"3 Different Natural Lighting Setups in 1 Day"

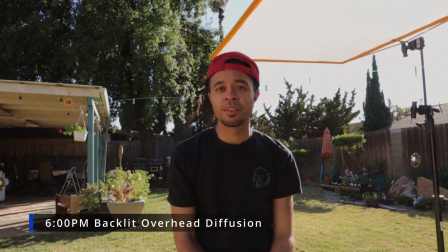You can start off in the morning having a backlit person one direction,
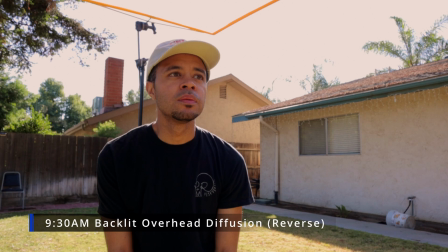and then wait several hours later, point the camera in the opposite direction, and have a backlit character as well.
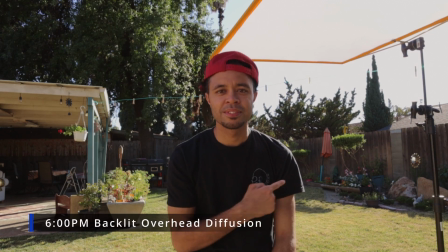Now, believe it or not, this happens all the time in a lot of movies or shows, but you probably just don't notice it. And the reason for this is because we just want to add, again, more layers and depth and dimension to the frame. Now, if this is something that you are going for as a filmmaker, as the cinematographer or director,
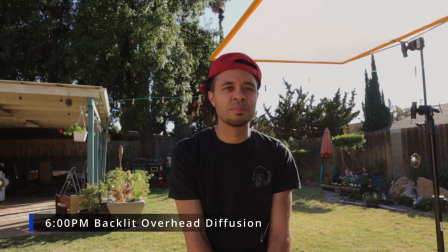this is a technique, this is a style of shooting that you can do. You literally just have to plan out the entire day accordingly. So you pretty much get the same exact look in the morning that you do in the evening.
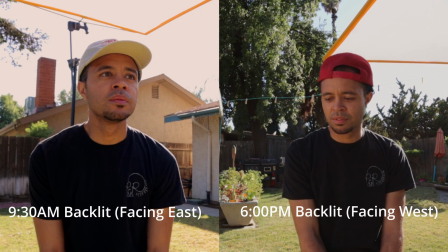And again, if we properly plan for this, we can get two very similar looking shots when we cut back and forth, so that one, it looks really nice, we get the layers, we get the depth,
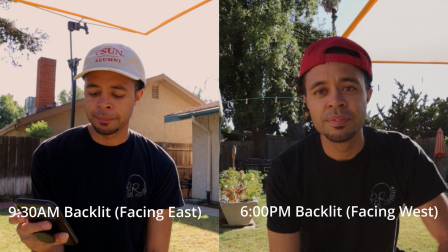we get that nice kind of hard light on my shoulders and create depth. So I hope that you learned something from this video.
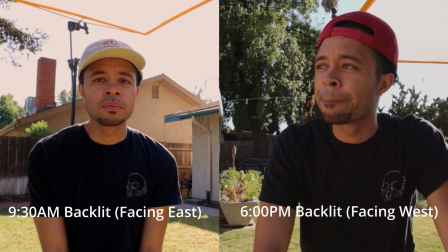Now you can go out in one day and get 3 entirely different looks,
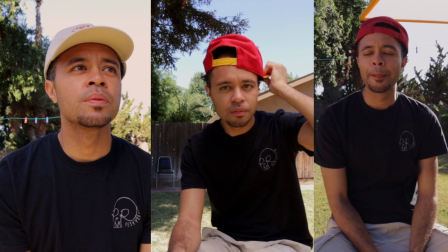or 2 very similar looks, depending on what time you film and how you compose your shots.
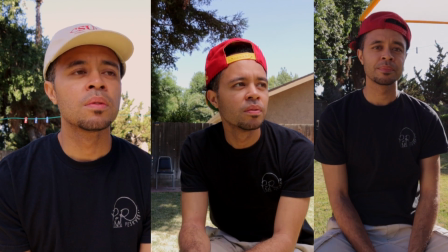So if you enjoyed this video, you know what to do. Go ahead and do a super jump on the like button down below,
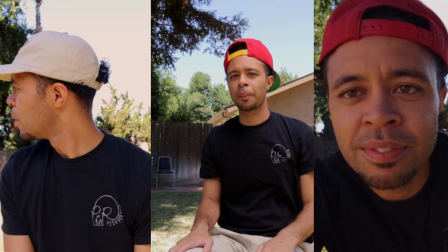and also get subscribed to the YouTube channel because every single Wednesday is a brand new vlog.
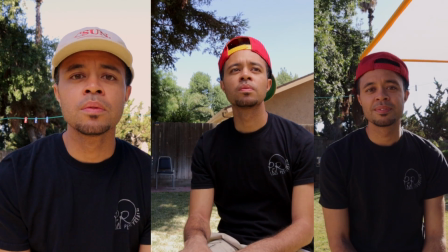I'm Matty Beeves, the cinematographer / student, and I'll see you all in 7 days.
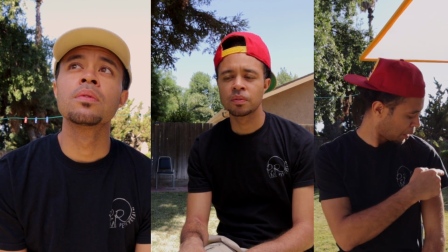Fight on.